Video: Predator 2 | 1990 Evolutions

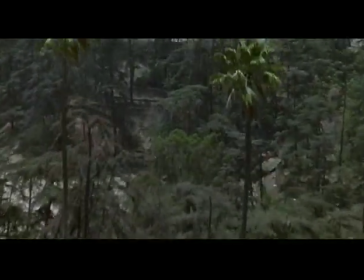(0:07)
My name's Joel Hynek, Visual Effects Supervisor for Predator 2 and Predator 1.
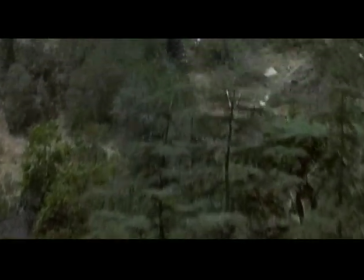(0:12)
The main title opening was sort of a surprise reveal meant to make you think you were still in the jungles, but you're in Los Angeles.
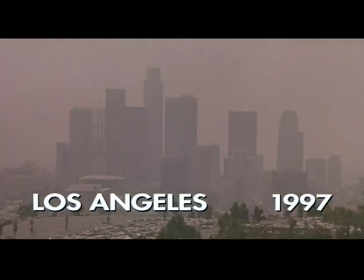(0:20)
And in fact, in the future, because we shot the film in 1990.
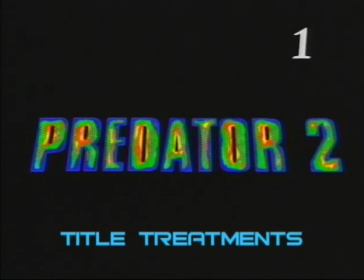(0:28)
All these different treatments were just a few different ways of doing a colorization of a grayscale to make the title look like the Predator's heat vision.
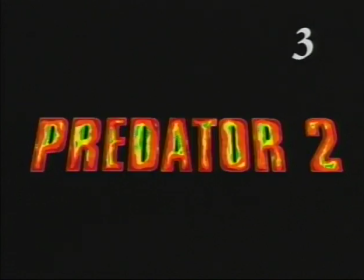(0:36)
The background was shot, or the main imagery was shot on film, of course, scanned, turned into black and white, and from those grayscales, color was assigned to each level of gray.
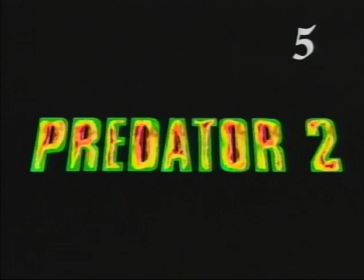(0:49)
I believe we were trying for sort of a, the liquid, the heat distortion effect.
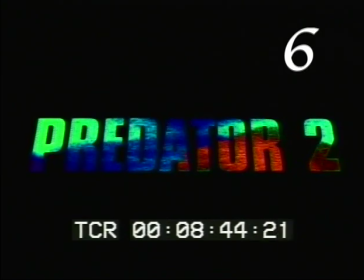(0:54)
As heat rises through air, it makes the air ripple, so we were trying to get that same feel in the title, which you see some of in the Predator's heat vision.
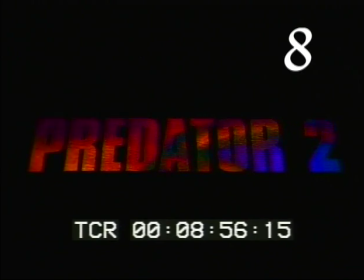(1:04)
You can often see the heat rippling. It's accurate, it's real. But this was just a symbolic attempt to copy that.
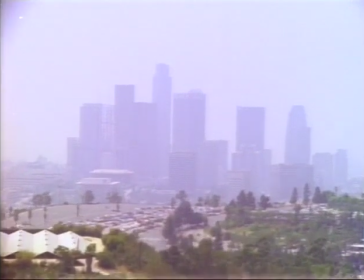(1:13)
Title treatments are funny. They seem to get a tremendous amount of attention in movie making.
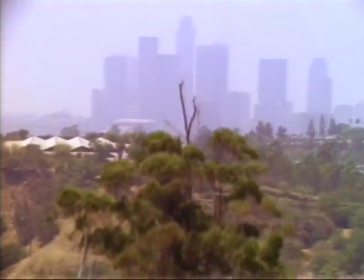(1:18)
And thank God for video that we're able to run through a number of versions before hitting pay dirt.
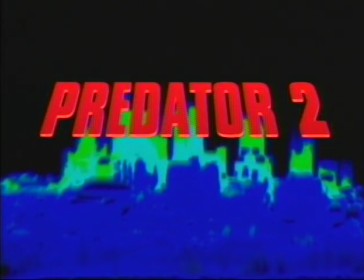(1:23)
Previous to that, of course, we were doing it all on film, which took forever. This movie was a sort of a good transition between optical effects and computer effects.
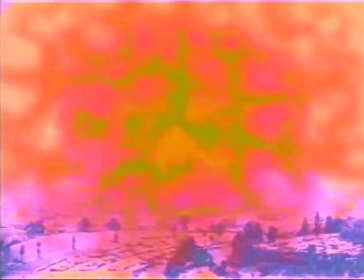(1:32)
The plasma zoom down was something we did in the computer.
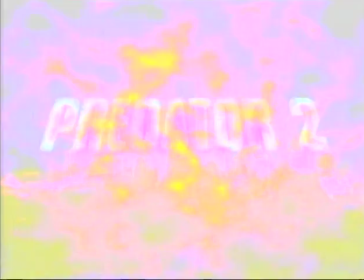(1:35)
This was the early days of computer-generated effects, and in fact, most of the movie is all optical effects.
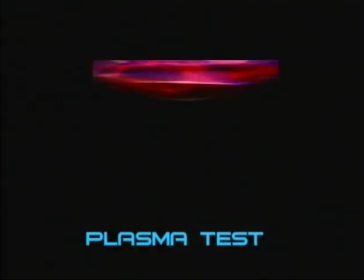(1:41)
This particular one was a little CG creation generated pretty much from noise and zoomed down to symbolize the Predator's craft coming to Earth.
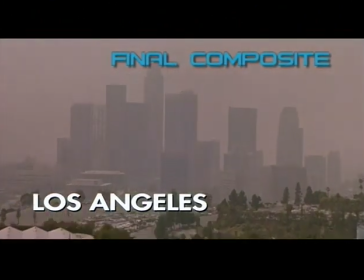(1:54)
So after what seemed like endless testing of various graphic treatments for the title,
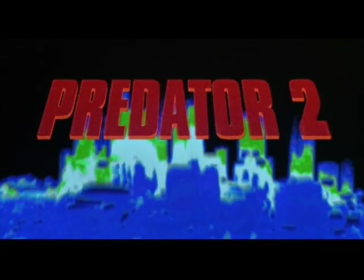(2:00)
we settled on a pretty simple, just red title over a colorized background.
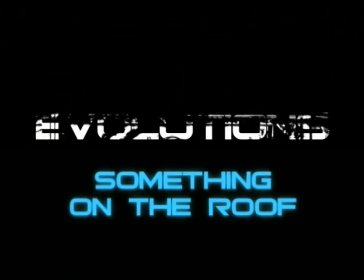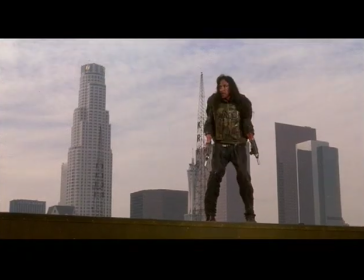(2:15) I said put it down, asshole!
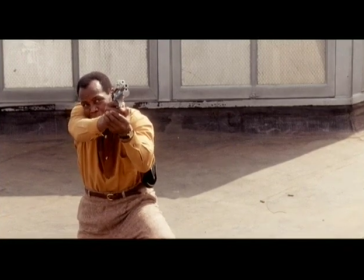(2:20)
This shot we accomplished with a motion control camera that was programmed to tilt up and shot a number of plates.
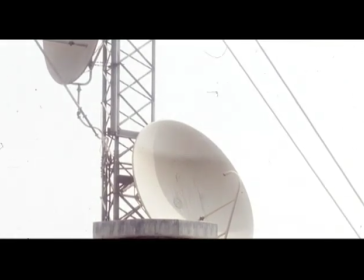(2:27)
One was the first plate of the background itself, of the antenna, with nobody there, and then shot the same thing again with a wider lens, which would help us in the camouflage effect.
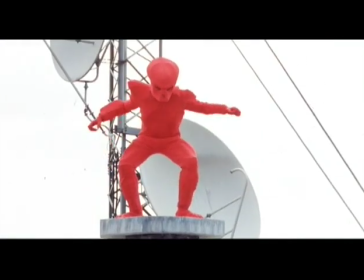(2:40)
And then we shot it again with the red guy there, with the red-suited Predator monster. I was on set while this was happening on a rooftop in Los Angeles. It was a hot summer day, as I recall.
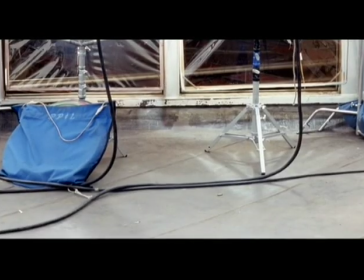(2:53)
And the guy in the red suit, he had a rough time. Sometimes they were piping cool air into him because it got a little hot in that suit.
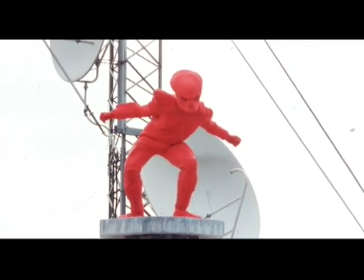(3:01)
Today, I think we would probably do the same thing. Aside from actually trying to computer generate the character, the body movement for this effect, it would be much more efficient,
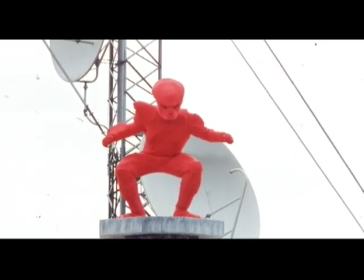(3:10)
I think, actually to still use a human being in a red suit and do the original photography the same way.
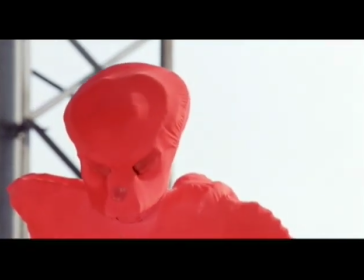(3:15)
The close-ups were, of course, much easier to accomplish with a locked-off camera.
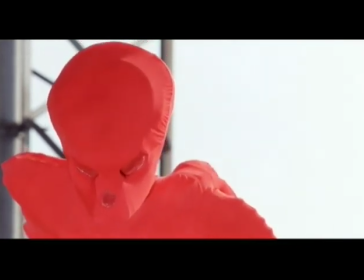(3:20)
The main reason that we did not use the dreadlocks when the Predator was in the red suit was because that was a matting nightmare.
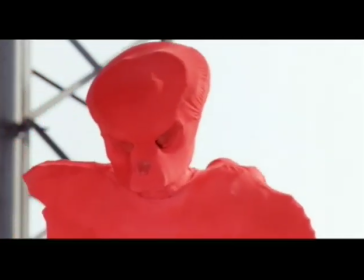(3:27)
So we just kept it simple, kept the Predator's shape without dreadlocks
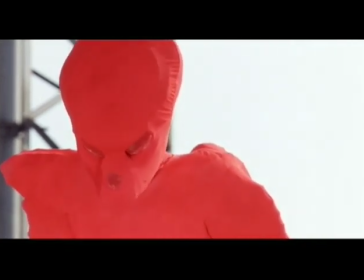(3:32)
to make it easier to understand and not create any noisy images.
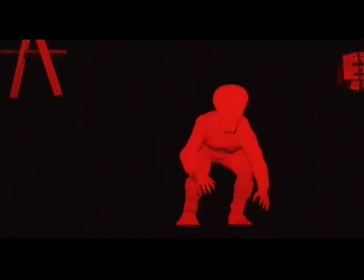(3:38)
And the red suit was really sort of because that's the way we'd done it in the first one when we were shooting the Predator against green jungle.
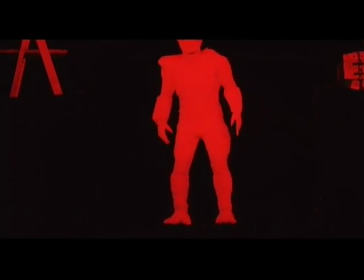(3:46)
We went with a red suit and just sort of stuck with that for Predator 2.
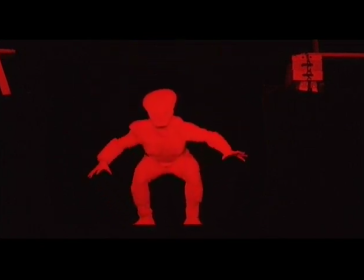(3:51)
But the reason it's a red suit is like blue screen or green screen. It's a color that you can control optically.
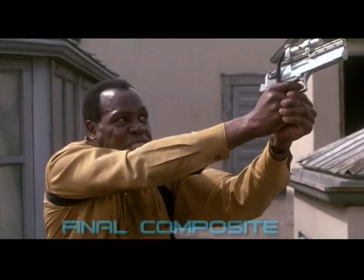(4:00) I said put it down, asshole!